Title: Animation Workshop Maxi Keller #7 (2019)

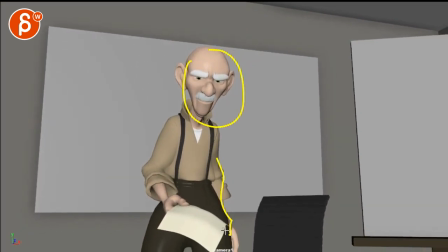463s
getting more and more mad like all the thought process and maybe this little bit of shaking eye in the hand and then the explosion and
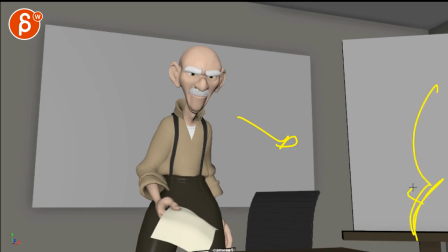472s
this camera move is going why is this camera going back are we going to reveal something here maybe it's a boardroom full of kids and it's like airplane
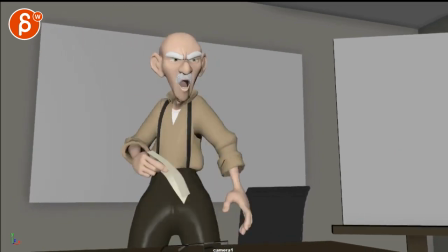479s
too so to me this camera move is very distracting so either
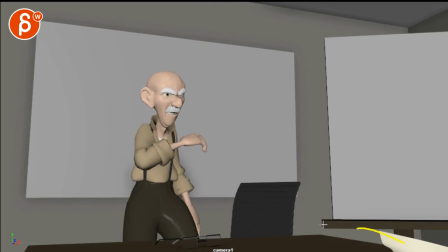485s
this is the end of your camera right where we see all of this so maybe well you can also try take the keys delete all your camera keys this is your framing and
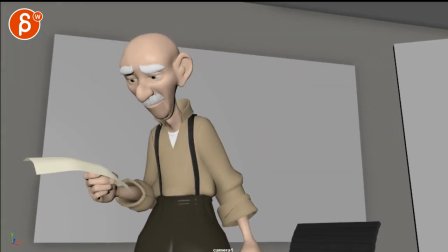497s
imagine here is this camera position and then from
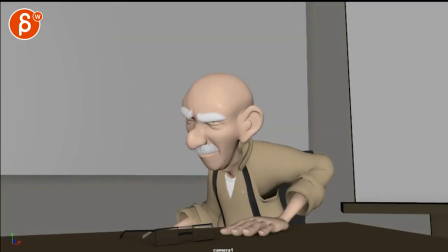501s
here you just tilt down to where he's seated but again we're this far away hope
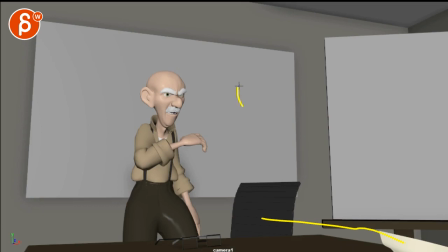507s
that makes sense because it feels like we're we're tilting up and then we're translating the camera to the end position where i would say well you can try two things what i said before where um you might want to start globally and stay there and maybe tilt and
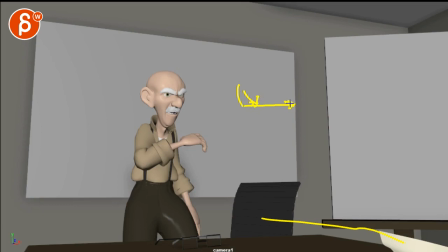522s
go up a bit and translate or you take your end position and you delete everything before all you're going to do is tilt down when he when he sits down if you play this backwards i hope that makes sense again uh you can save me the maya scene if you want then
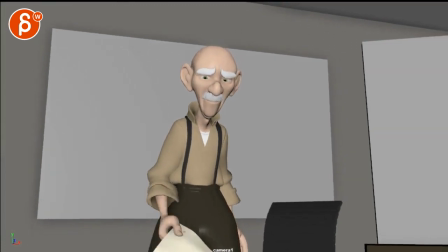536s
i can i can do that for you so you don't waste time with that since i am to me this is something you need to explore
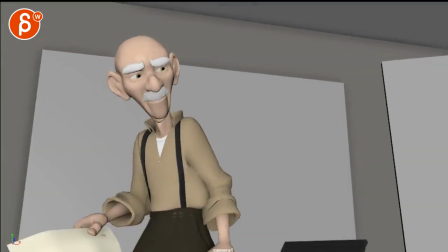543s
and test i don't have an immediate solution i don't want to i don't know how that scene looks like if we just tilt up and leave it or if we start back here
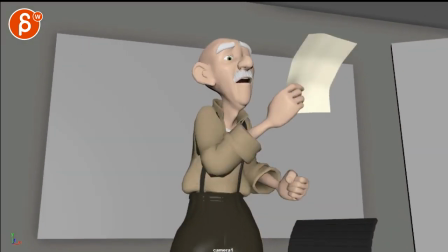550s
um so feel free to do that but if you want me to take a stab at it that's no problem i started this company i'd be careful with this you have a bit of a one two and you do like a one two
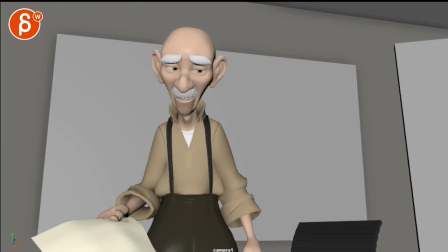566s
and an up the one and almost a two here i feel it's a bit too much in terms of how much arm movement and waving there is i started this
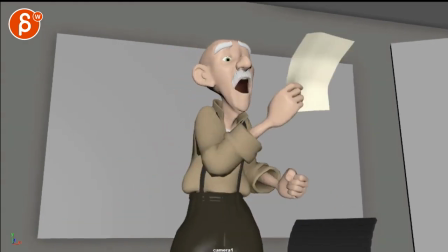574s
company i started this company and there's a tendency in a lot of animation clips to do a double arm gesture move a lot i'm
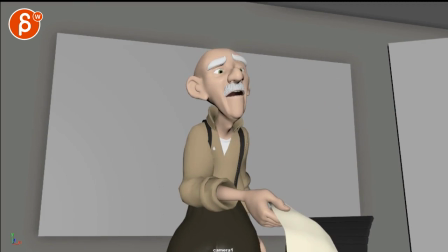588s
tempted to say keep this down and that's it just do one don't
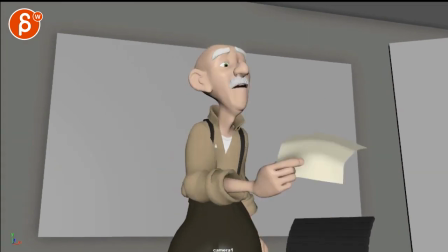595s
do the double and then i wouldn't do a second one to me this this gesture is already in the head going i'm addressing you now i'm addressing you
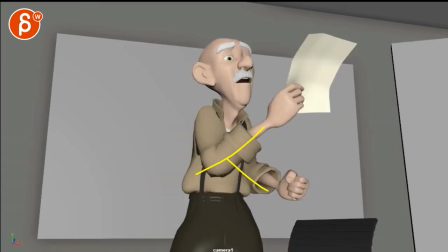608s
or you do i mean there's so many ways or you do nothing here and that's the only one you're doing i
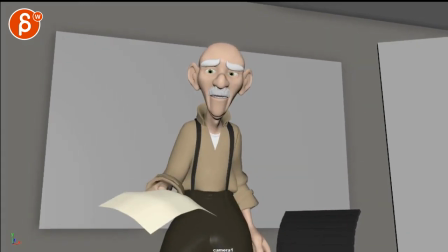613s
just wouldn't do as many here again i don't want to dictate all the the acting choices here but to me
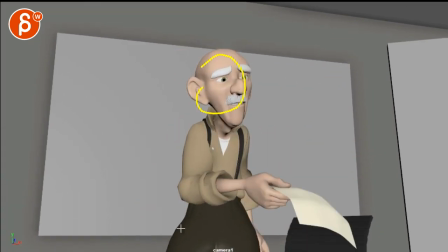619s
it seems like you want to do either one boom and that's it and then he just uses the head to gesture or you go up and you just
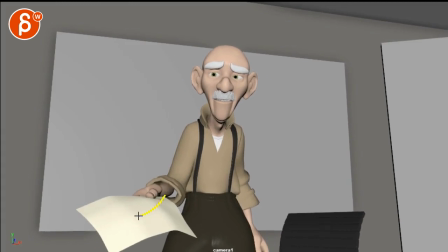627s
tense up and you leave the tension until here and he does one gesture here you
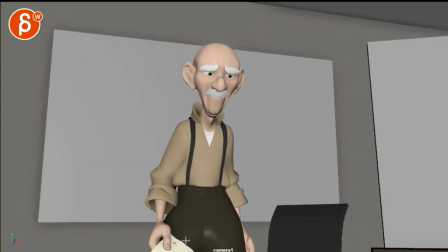637s
know how much i sacrifice and i'm not sure if if you start trembling and again there's no camera movement or we just focus on his eye
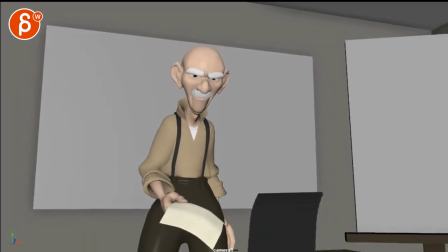646s
i wonder if it's if it's enough it's such a long pause where i feel like do we the question to do is do you want to keep this very subtle where we just do it like this and you got more trembling and maybe there's a bit more action in the head or just a bit more
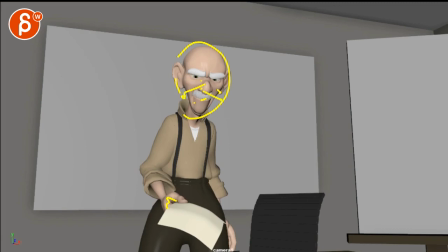660s
eye darts but then looking left and right just a bit more and it gets more more more more more until he just goes or which could be too overacty and too busy i'm just throwing
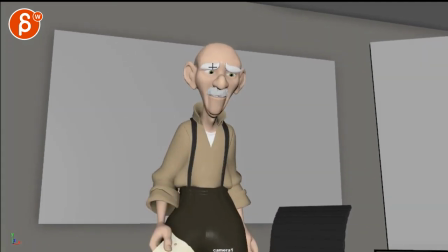671s
it out there if he does this and as he thinks and does
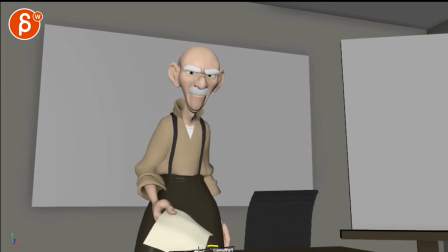676s
all of this all of this he's almost taking one or two or three steps backwards just small steps like he's just i can't believe this is happening and then you know and then when he does this he takes a step forward right so he goes back back back back exactly long anticipation to coming back
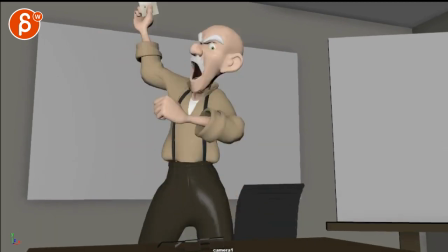695s
into this and then you mentioned that you have you want to spit and that's why he does this and
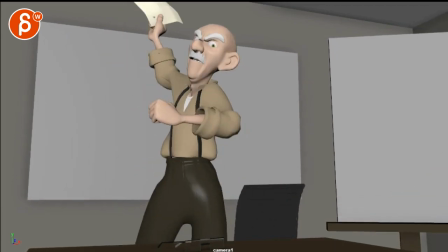705s
and it's very subjective but me personally i wouldn't do it only because he has such a he's so mad that to
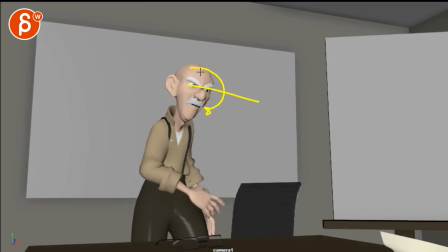714s
me it would be you staying here and it would just be this mad look with maybe another look over here or just heavy breathing and then that's it like you want to linger just on that sacrifice cut and now it feels like you're adding one more thing and it's almost this little polite wipe of his mouth it
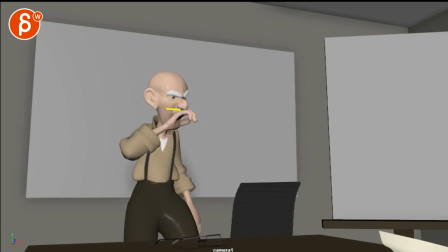733s
feels like we're adding one more thing that takes away from the energy and the impact there's something to me where you want to go cut but that's
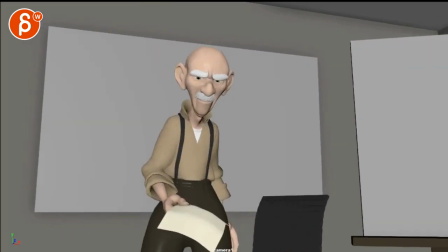743s
just me um so i almost have more questions than critique points um but it's been a while since i've seen this and since
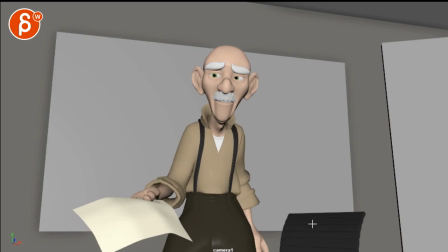752s
you sent stuff so how about i leave it at that uh and then email me back and we can talk about things um to see what your thoughts are about
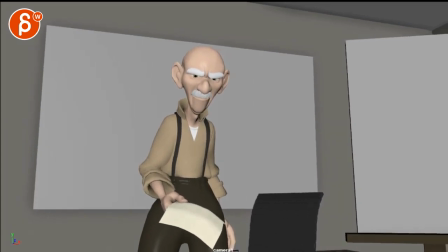760s
the camera and then if you're willing to take up steps here because it would change a couple things obviously animation wise
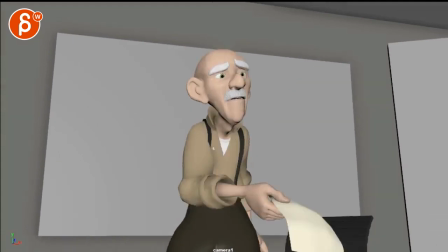765s
um you know you can also do go
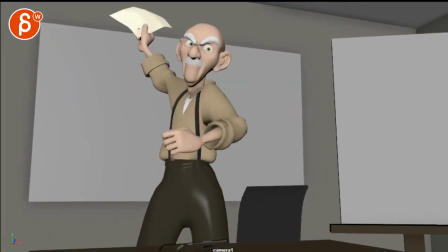770s
back a couple steps small steps and then um with
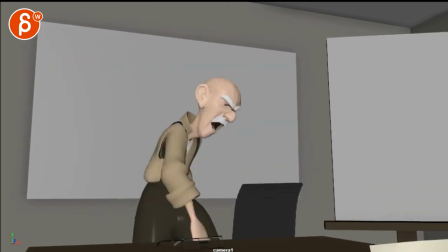775s
this but don't go back it's like he throws it but you end up with
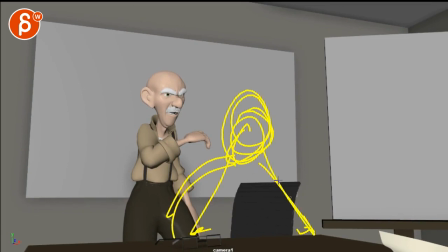780s
him like this arms on the table and he's almost like a you know like an animal ready to pounce with arms on the table that's an awesome drawing by the way uh and that's one way to end it um but again i want to leave that up to you uh as it's been
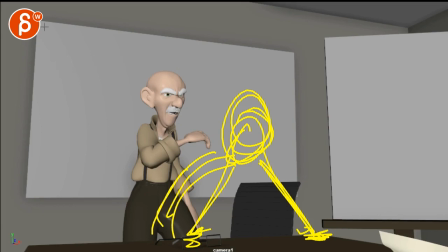795s
so while let's let's discuss things and let me know all right thank you all right there's an email you can sign up you can start whenever you want you can submit whenever you want you get 16 submissions Either way, a like and subscribe would be awesome. Alright, thank you.